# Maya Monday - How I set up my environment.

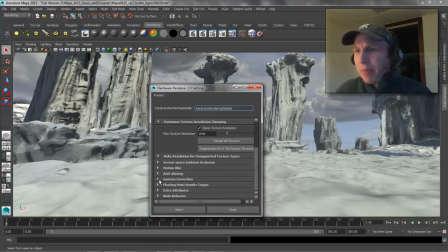4:04 I think I dropped it down a little bit to kind of pop it a little bit, but it's essentially working in a linear color space.
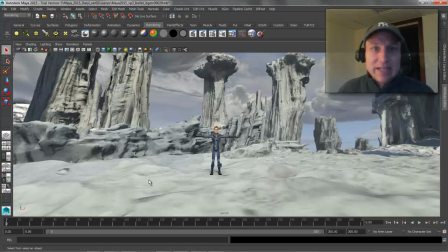4:11 So I'm taking all these texture maps into Photoshop and de-gammaing them so that they don't look totally washed out.
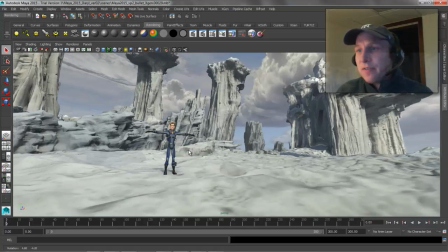4:18 Or you could use a gamma node inside of Maya, but you need to handle the fact that if your viewport's going to be in a linear color space,
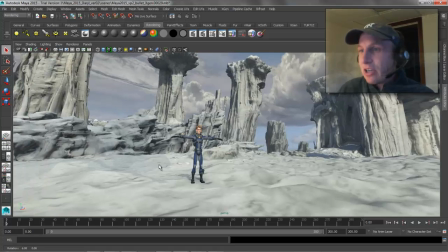4:25 you need to make sure that you get your texture maps into that linear color space also. So that's one tip.
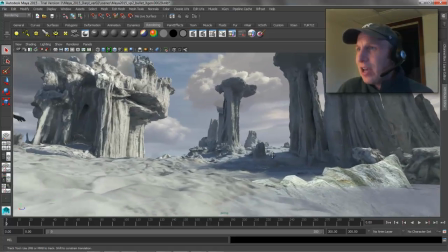4:31 And the other thing that's kind of neat about this scene is I've got these clouds in the environment.
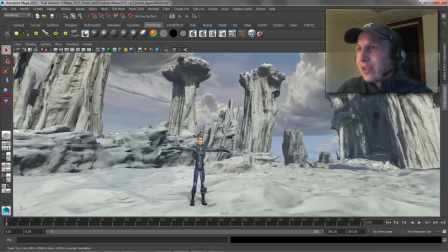4:36 So the clouds, as I kind of move around here, you can see there's like this parallax thing that sort of happens with the environment.
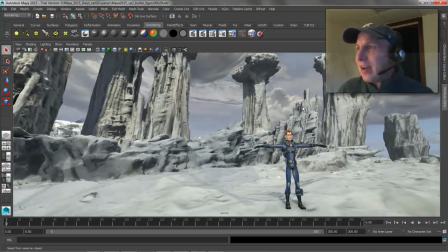4:41 And the way that's happening is that these clouds are actually really just simple pieces of geometry.
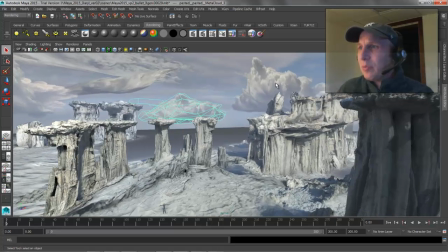4:45 If we kind of zoom out here, you'll see that they're just simple pieces of geometry floating in space.
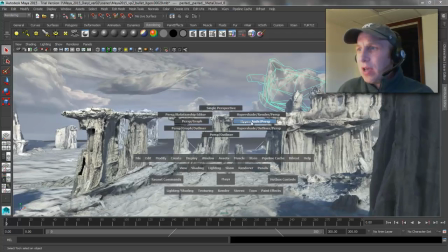4:50 And these just have texture maps on them that I got from Turbo Squid. So if we go ahead and actually we'll do it like this.
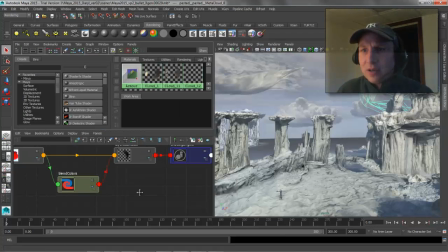4:56 We'll graph it this way. graph that guy.
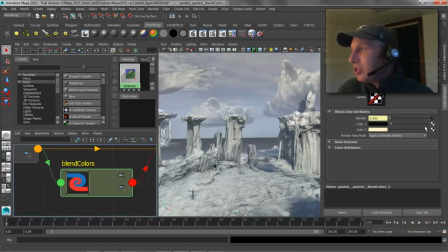4:58 You can see that they're just some texture maps, and I'm using this blend colors to adjust the sort of dark and light aspect of those guys.
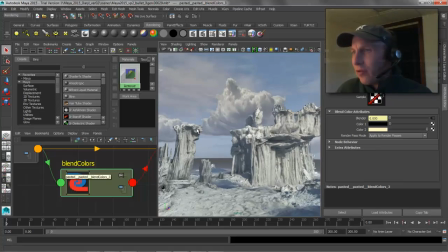5:06 So I've got two different colors that are used to remap the overall color balance of those textures to make them match the environment that they're in.
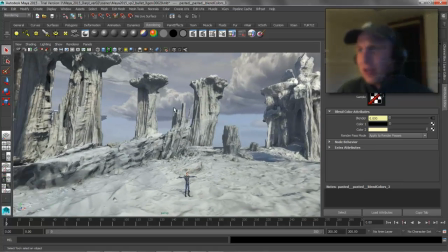5:13 But again, it's really just simple geometry with a little bit of transparency on the edges from these texture maps, from these clouds.
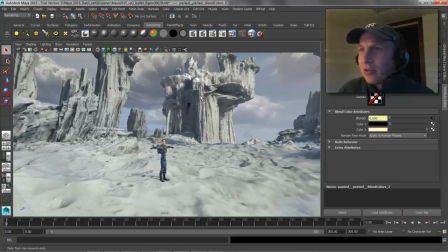5:21 The other thing that goes into this scene that makes it look kind of cool, you know, we turn the depth of field on, it looks even better,
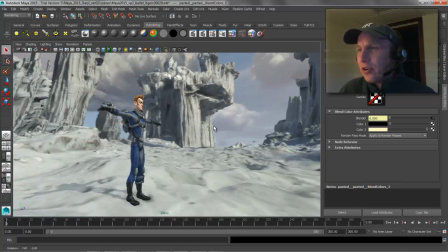5:26 is the fact that I've got this kind of volumetric fog effect happening. So if we turn off the fog, and this is just a simple Maya fluid that I'm using for that,
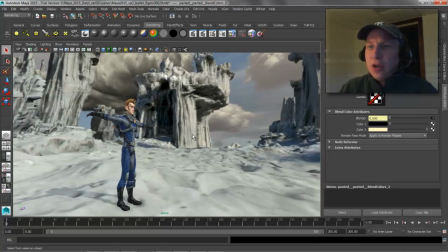5:35 so it's a giant fluid that encompasses the whole scene with no animation on it. So it's just using the texture engine from the fluids
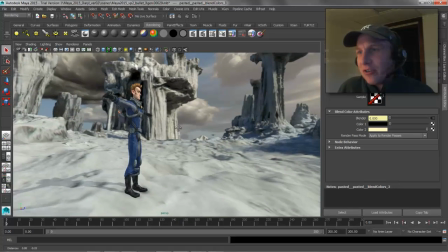5:42 inside of Maya 2015 that we can now represent accurately to give me this sort of nice volumetric look to that guy.
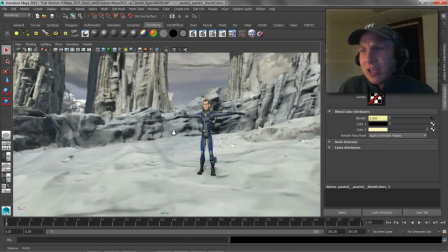5:48 So that pretty much sums it up. It's really not an overly complicated scene.
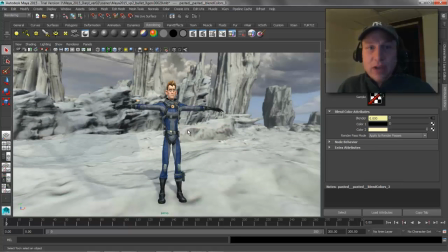5:53 Again, most of the work comes from the reality capture that the X-Res guys did for us.
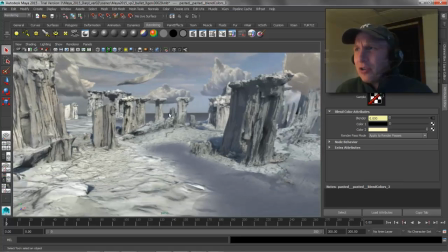5:59 And a couple other things that I do, like, I always make sure that, like, on my clouds, you can see that if I get behind them, they don't show up.
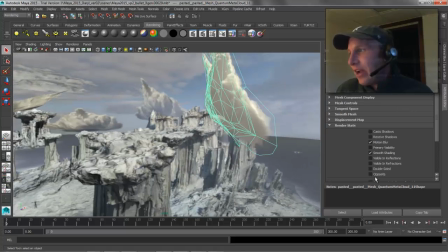6:06 And that's just because I turned off double-sided. So, you know, simple little things like that.
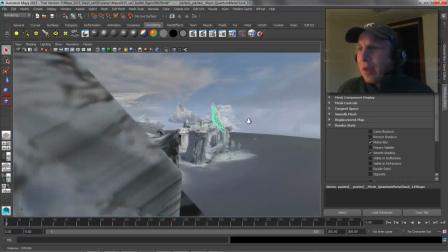6:10 Make sure you turn off cast shadows on things like your sky probe on the clouds. You know, sometimes you may or may not want the shadows.
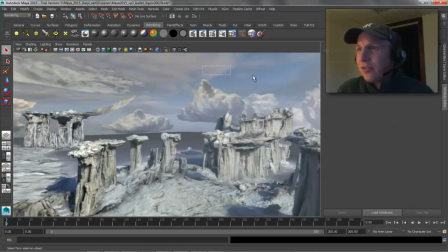6:17 But because I have this directional light in here on this piece of geometry, the main cloud,
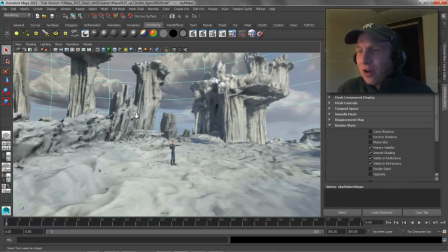6:22 I also have cast shadows and receive shadows turned off so that they're not fully encompassing the scene in shadows.
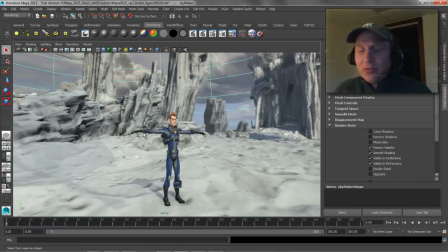6:28 But, you know, all in all, it's really not overly complicated. Just working in a linear color space, geometry that's based on reality, that's got cool texture map information in it.
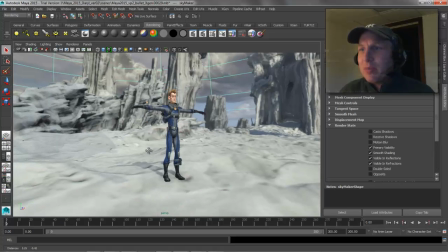6:37 I'm trying to match that lighting model as best as I can with my CG lights, and it's a really simple lighting model, just a directional with ambient, essentially, and a couple little point lights for pop.
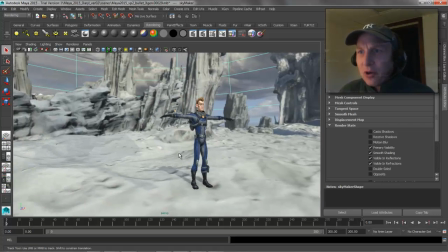6:46 So hopefully that makes sense to you guys. And you know, if you wanna do this type of work in Viewport, those tips and tricks will help you get going.
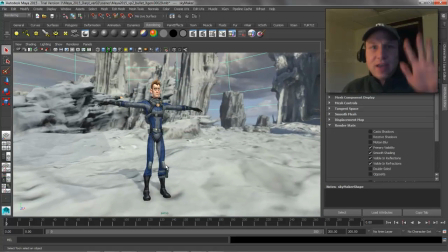6:53 Take it easy. Thanks for watching. I'll talk to you all next week.